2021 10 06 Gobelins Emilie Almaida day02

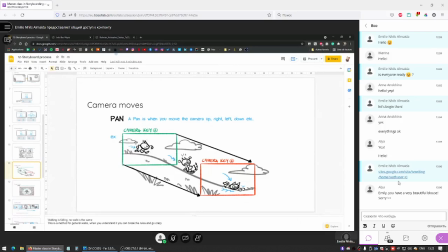[16:06]
So let's say this first pose is character A and the second one would be character B. It's a nice way to show them up close so that you can read their action, emotion, and move to the other one so that you can register them as well without having a wide shot.
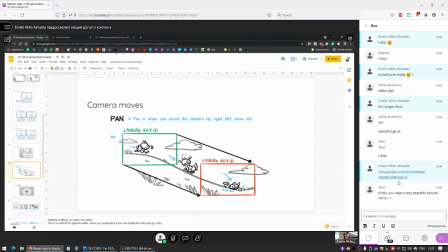[16:26]
If you want to be directly close to them, having a pan from one character to the next is a nice way to keep them close together within the same shot and save yourself a cut. A zoom in or out is a very useful tool.
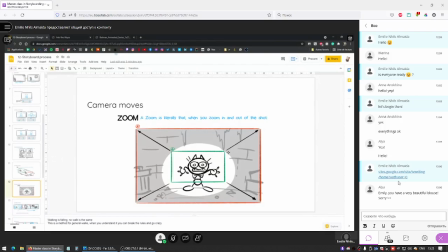[16:45]
You don't have to be as dramatic as this example. You can have a very slight zoom in, like on this one.
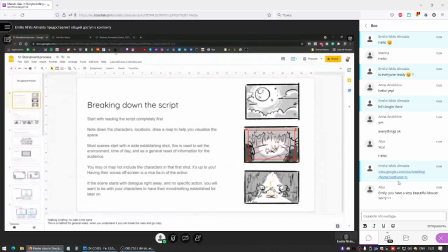[16:51]
It's like sprinkle on top of the cake.
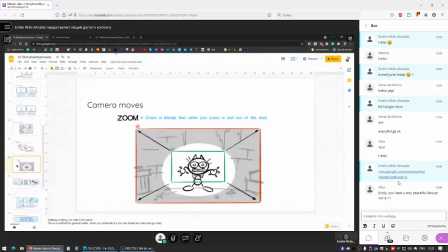[16:57]
You can add it to, don't add it to every shot, of course, but once you're done doing your first and second pass, you can add some camera moves like this to just give a little bit more
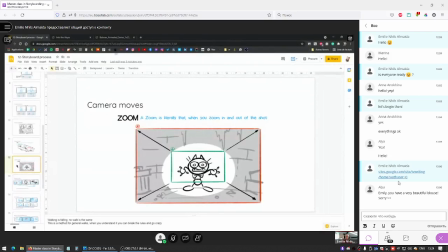[17:11]
pizzazz to your storyboard and just add a little bit more life in it. But don't do it for every scene. Use it with parsimony on just some shots that you feel here and there could be improved with
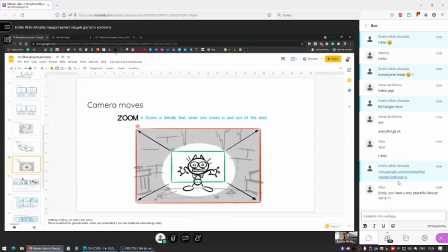[17:25]
getting a little bit closer into the characters, or the opposite, just zooming out a little bit. Back to the heist example,
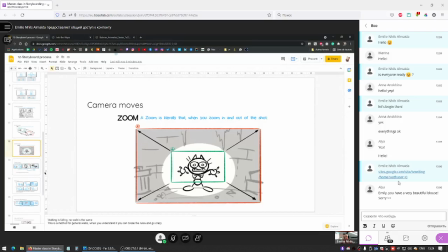[17:39]
if we have this first shot on the vase and we see it's a very beautiful vase and we hear the characters being very happy that they're finally having access to the vase, and then we see them on the roof of the museum.
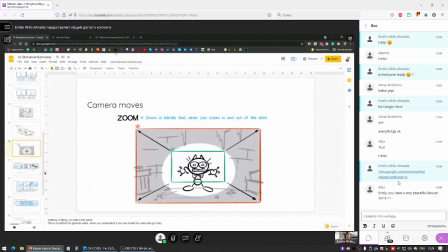[17:56]
What could be a nice way to tie these shots together is that we zoom out a little bit from the vase and then we still zoom out a little bit from the museum shot where we see the characters are there, and I can draw these examples later to make it more understandable,
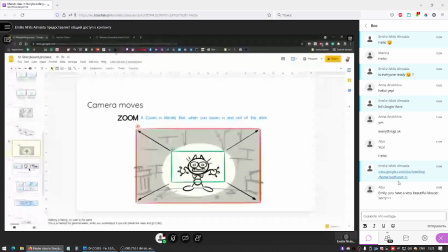[18:14]
because this is a very abstract notion to explain vocally. But just having the same zoom out motion on the two shots kind of keeps the action flowing together.
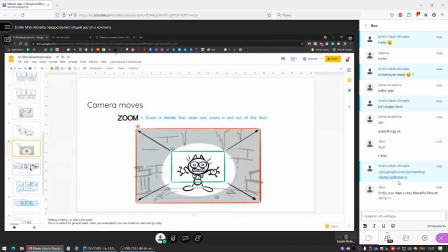[18:32]
Try to keep your camera placements and move consistent.
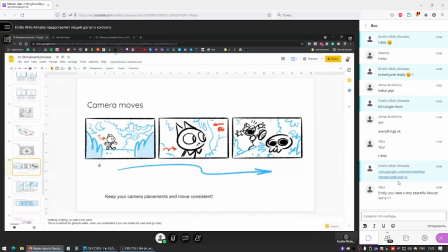[18:35]
So if your camera is moving from the left to the right, don't suddenly have a camera moving the opposite way. It's going to confuse your audience. So yeah, keep the characters moving the same way, the camera moving the same way.
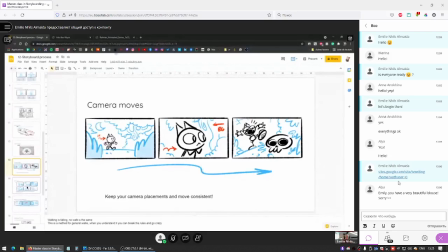[18:55]
If you have a sudden change in that, it's going to pop and have a visual jump.
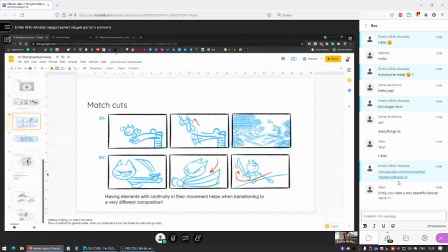[19:03]
And the way that you can circumvent those sometimes is having a match cut like I tackled yesterday. So what I meant by those is that you have a character jumping, and if they're still jumping on the next frame,
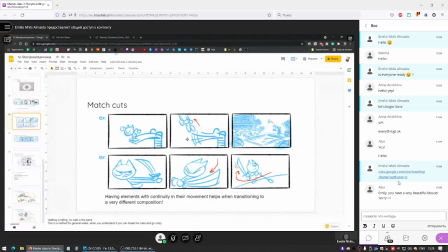[19:17]
even though their placement is different, here they're on the left side of the screen and here they're a little bit more on the right side of the screen. But because our eye tracks this motion and is attracted to this focal point that has the same movement,
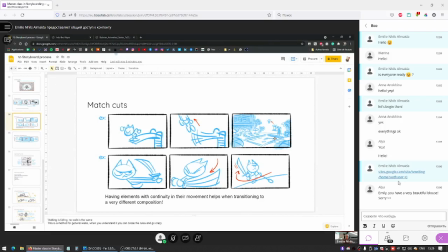[19:31]
it can be read as matching together and having continuity. And on this second example, they're swinging a sword, and despite the sword being still a little bit on the right of the screen and then being on the left,
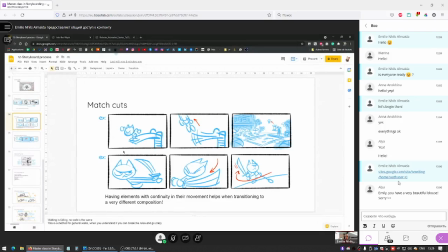[19:49]
the fact that it's having the same motion ties these two shots together. And a way to break the 180-degree rule to have one character be first on the right side of the screen and then on the left side of the screen is to have a wipe like this,
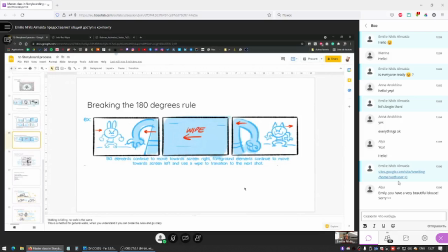[20:08]
or the character turning themselves.